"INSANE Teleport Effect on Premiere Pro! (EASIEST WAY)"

All right, so for this effect, you're gonna need three different clips that were filmed on the same tripod, the same area.
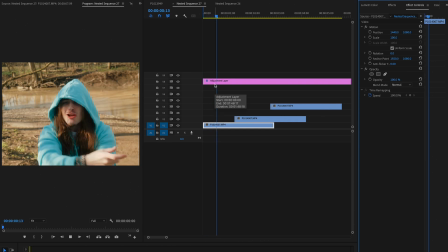Basically, this first clip I have here is just like a portrait shot, and then we switched over to a shot where he's on the tree over here, and then the last shot was just in the middle,
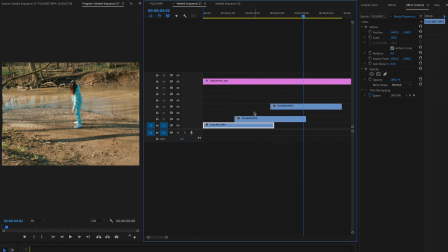kind of just vibing out to the music. So whatever you're doing with this effect, you just wanna sync it up. The next thing you're gonna wanna do is basically chop up the footage as if you were making the transition like how you want to.
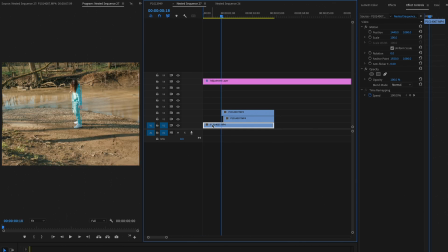So say I want to maybe start off with this first clip here of him performing, then I want to cut to this shot here, and then say maybe at the end here I want to go back to the original clip.
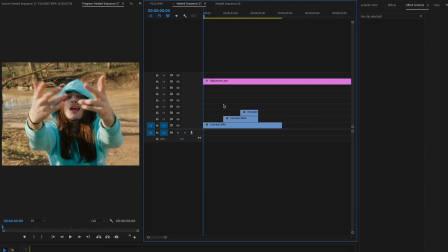The next thing you're gonna need is some footage of the artist walking towards the next location.
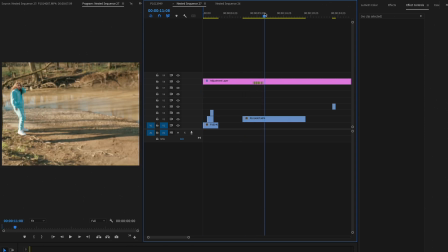So as you can see, we have Metro kind of just getting set up here, and basically what I'm gonna do is I'm gonna take this footage and speed it up to something really fast,
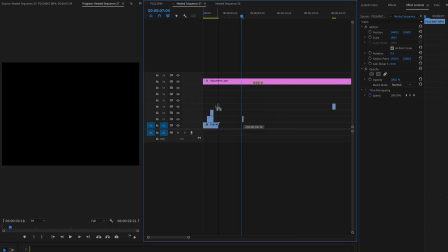like 7,000, make it super short, and this is going to act as the transition between the two clips.
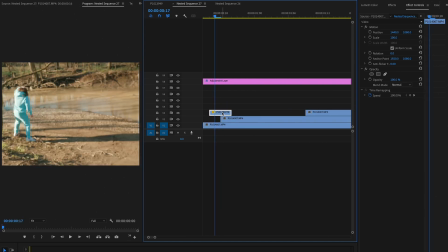So we're going to put this right here, like right in between that cut. And as you can see, we have our first little transition. Now, something that I just noticed was that he kind of just walked from the side in and not from that position that he was in.
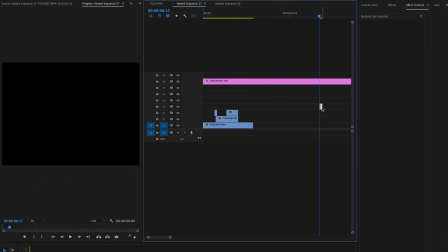So what I'm gonna do is grab these two clips here of Metro and drag those in front of those clips.
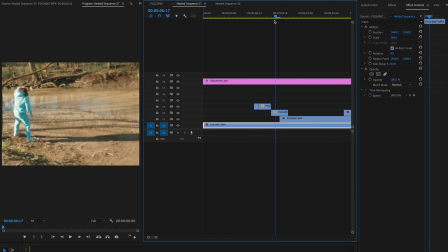And it kind of seems like he's walking towards there, but it was just cut up in a way that makes it look like it does, since it's a super fast transition.
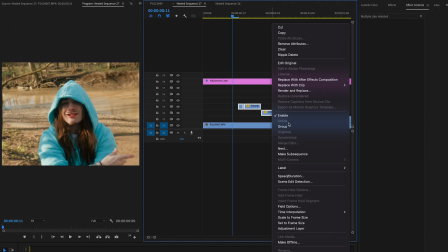And I'm just gonna group these together by nesting them just like this,
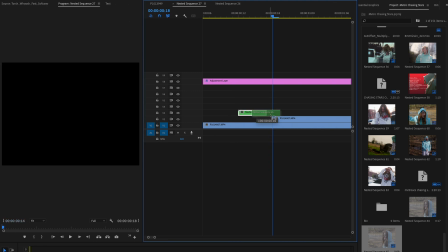and I'm gonna drag the tail end of this just to make it a bit faster and put it right down in the middle.
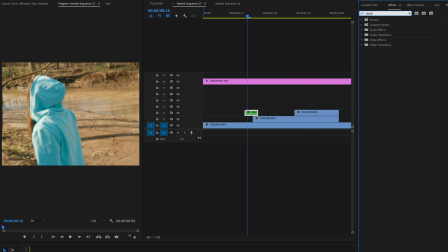Now what I'm gonna do is I'm also going to add some directional blur, and I'm just gonna drag that on that nested sequence. I'm gonna go over to effect controls and change the direction to 23, and then just scale this up until it looks blurry enough just to give it more of that blur effect.
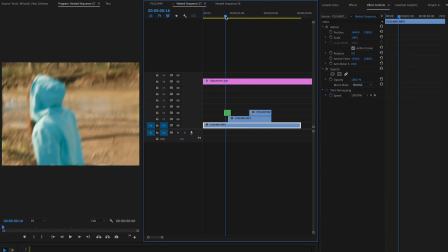Alright, so once you have that first transition done, we're going to just rinse and repeat, and then we're going to speed up the clip and add directional blur, just like we did for this first transition.
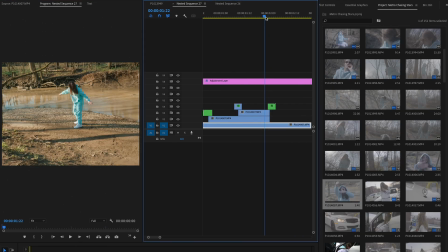And for this last clip, I didn't have any footage of Metro going up to the front,
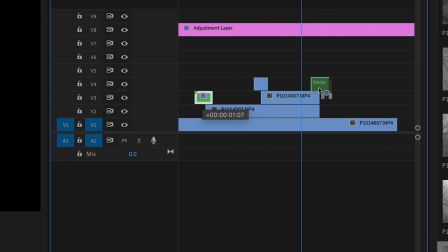so basically I just took that first clip, duplicated it, and reversed it, and it turned out pretty good.
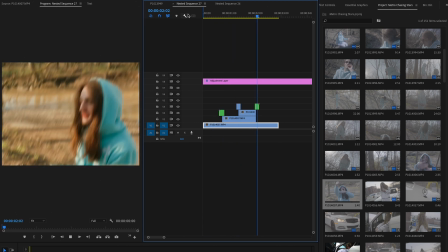Sometimes you just gotta get creative with the footage that you have.
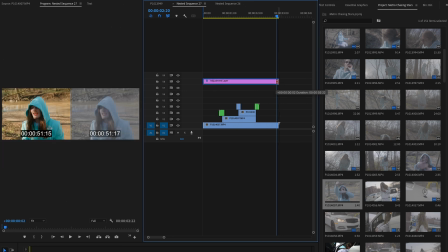Now basically from here, what we're going to do, I'm just gonna cut this adjustment layer real quick, is we're going to take all of this and we're going to nest it.
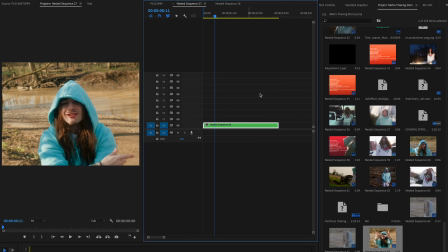And then once we have that nested sequence, we're going to go over to effect controls,
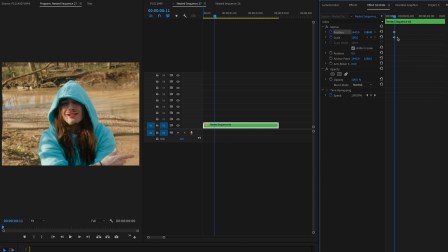and we're basically going to set a keyframe for the position and scale. So we'll start here at the beginning and we'll kind of zoom in to Metro as that goes on,
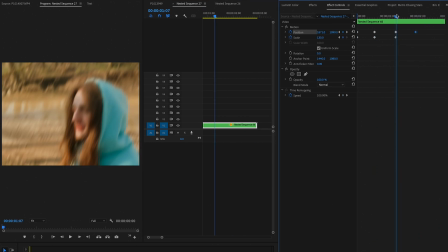and basically just play around with these keyframes until you feel like the camera is actually moving with the artist instead of just staying at the same scale.
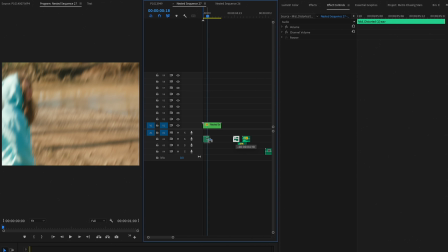And then lastly, what we're going to do is we're going to just go ahead and add in some sound design. So we're going to add in some whooshes to where he transitions.
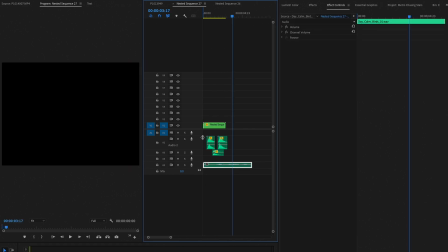And then finally, again, this is totally optional, but I'm just gonna add some background noise, some birds chirping since we're in a forest.
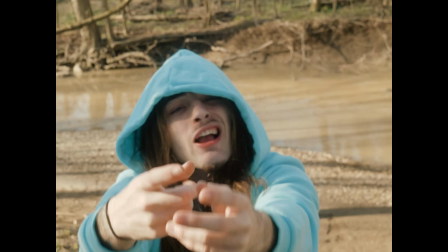And that's basically the effect. It's very easy to do, and I love that it's just strictly on Premiere, so I don't have to go over to After Effects and change anything.
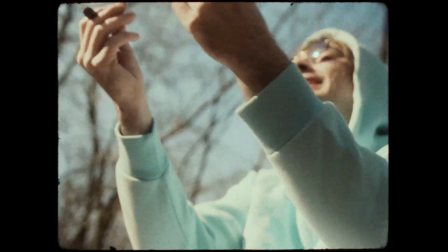If you guys want to see the full video of Chasing Stars that I directed for Metro, I'll leave a link below. Thanks for watching.